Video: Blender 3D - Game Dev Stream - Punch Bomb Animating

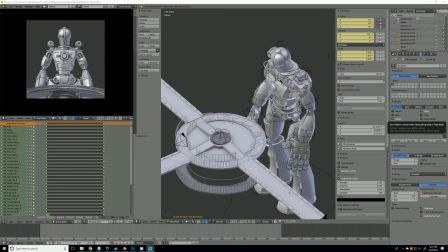[0:13]
Hey everybody, welcome back to the Punch Bomb Blender live stream. Sorry, I've been absent lately. I've been sick. I'm still sick. I have mono, so I don't know how long I'm going to be going today. I'm just exhausted 24/7, but there's still work that needs to be done.
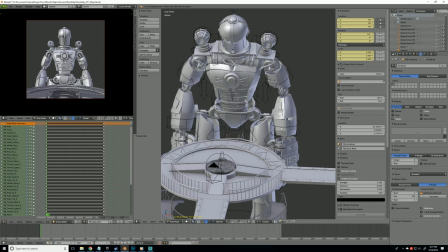[0:31]
I need to animate the boss. I've got a few animations in place. So, I guess we'll just get started.
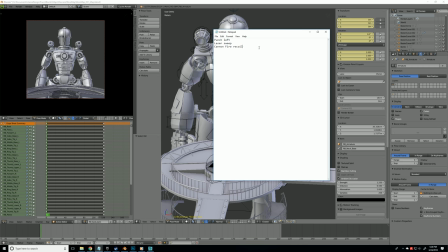[0:38]
The animations we need today are a left punch, a laser sweep using his eyes, and then cannon fire recoil for when he shoots from the shoulder cannons.
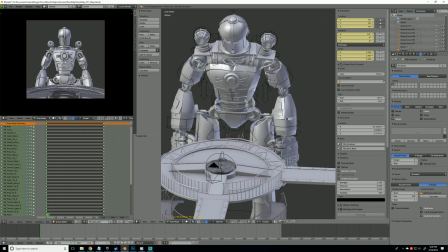[0:49]
Maybe one for each shoulder, and then I can string them together in Unreal to make something that looks cool.
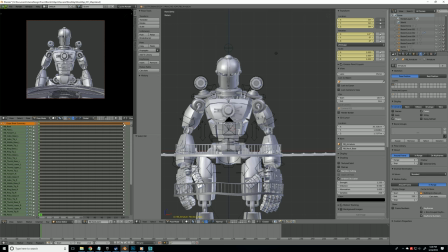[0:56]
So I guess we'll start with the laser sweep because that seems fun.
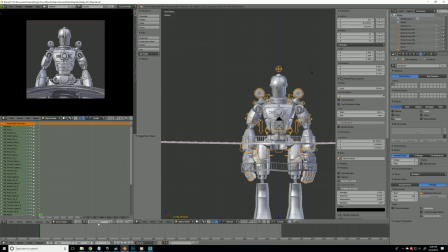[1:02]
And right now I made a new animation, and this is the last frame of the idle animation. So what we're gonna do is go to the rest position,
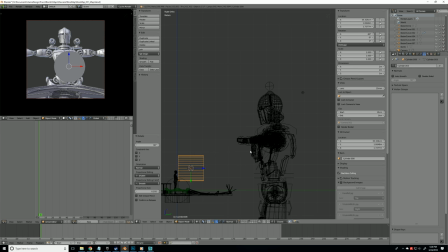[1:16]
and we're gonna add two cylinders to represent the lasers that he's gonna sweep across the field coming from his eyes. Which these don't need to be super big. Maybe just like that, big enough that we can see them and duck under them.
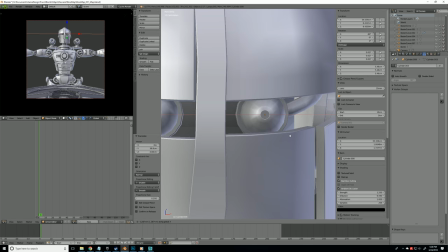[1:35]
And these aren't gonna actually be used in the game. These are just for reference so we get the animation right, and then I'll add lasers when I put them in the game.
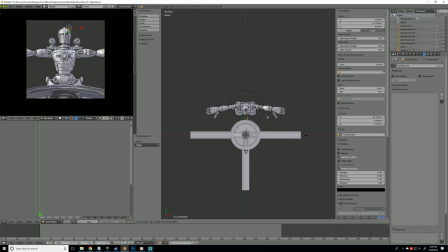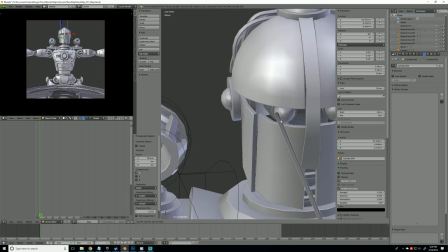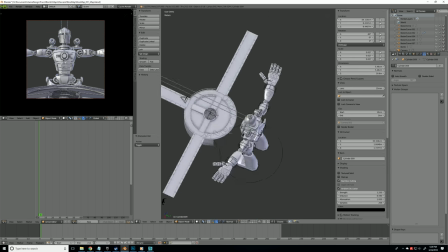[1:53]
Something like that that the player will have to duck under.
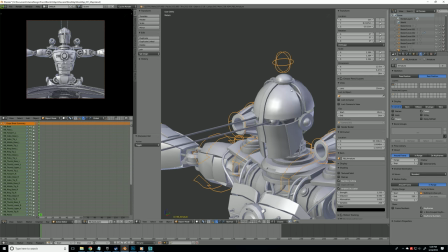[2:00]
And then
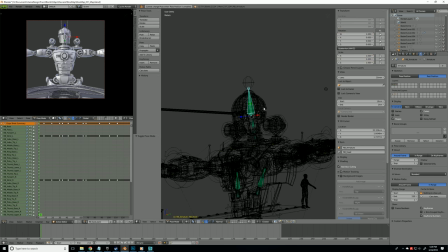[2:04]
we'll go to our second bone layer because we have all these hidden bones apart from the controls, and we'll parent these to the head bone.
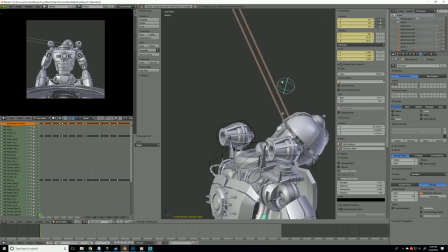[2:14]
So now, if we go out of rest position, we can see where the lasers are pointed.
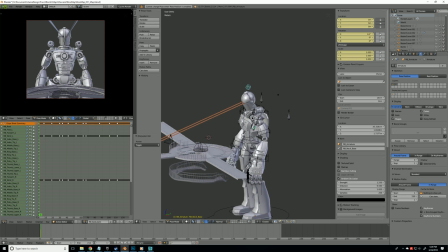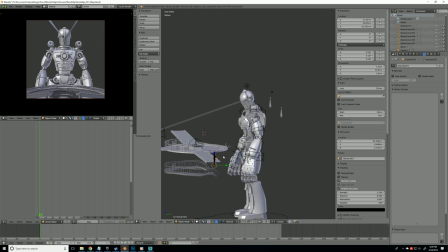[2:24]
Which, if we put our player in the center there,
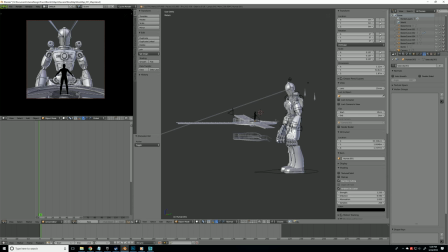[2:28]
that's not even close to low enough to have to duck under, so we'll work on that.
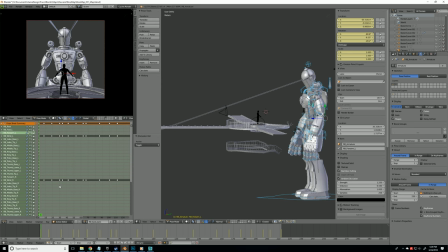[2:34]
So first things first, in animation, anticipation is always very important. Also, we can go ahead and delete all these frames for these bones that we're not using anymore.
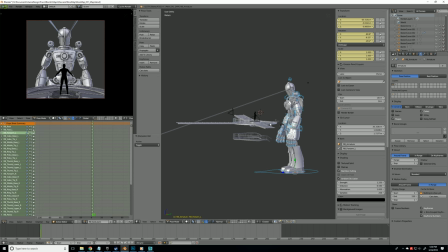[2:48]
Turn off that layer. So we'll go forward.
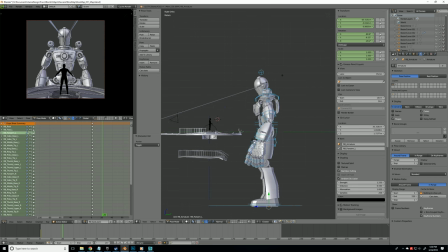[2:53]
We can always change the timing of this. We'll go forward about 20 frames, and we'll make him get prepared for the attack, which will,
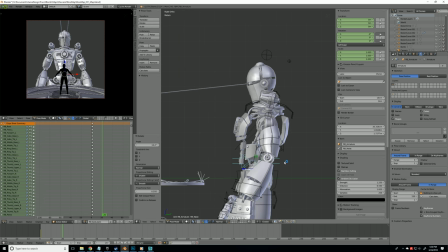[3:05]
I guess he'll like lean back a little bit. Maybe he'll look up to the left.
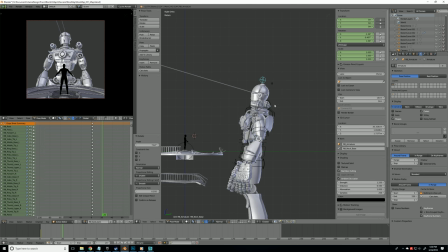[3:15]
Like he's just really getting ready to do something.
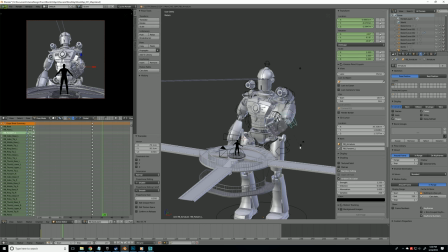[3:23]
We can push the arms up here.
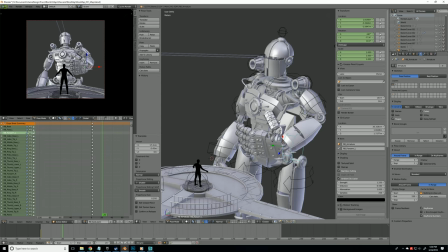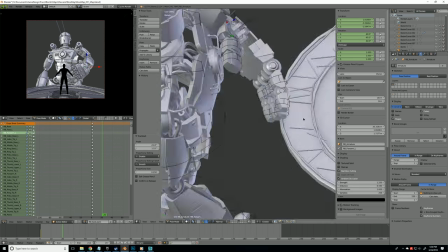[3:31]
And maybe he'll coil his hands into a fist.
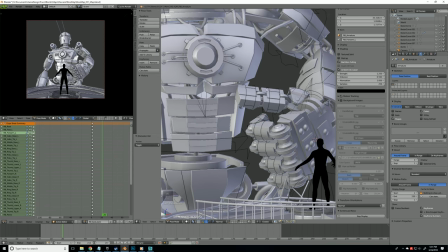[3:39]
So I can go ahead and turn on screencast keys. Don't know how useful it'll be for this particular instance,
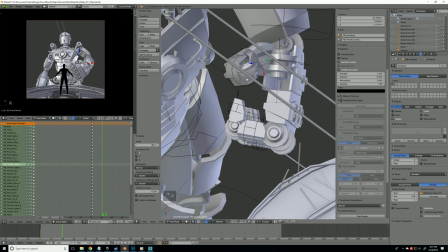[3:49]
but close enough. I mean, as whatever rig you're working with is going to be different than this rig, so
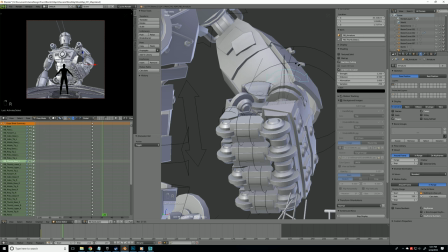[4:00]
just do your thing.
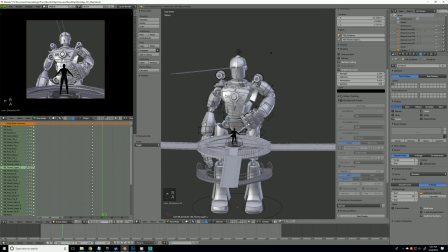[4:05]
Put the hands into a fist like he's really getting ready to do something.
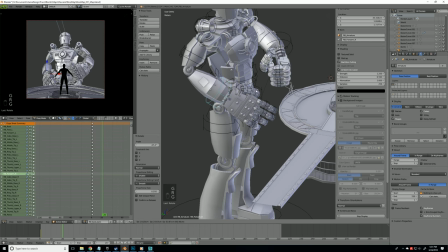[4:11]
Maybe have this one, but don't have it quite as high, just because we don't want everything to be symmetric.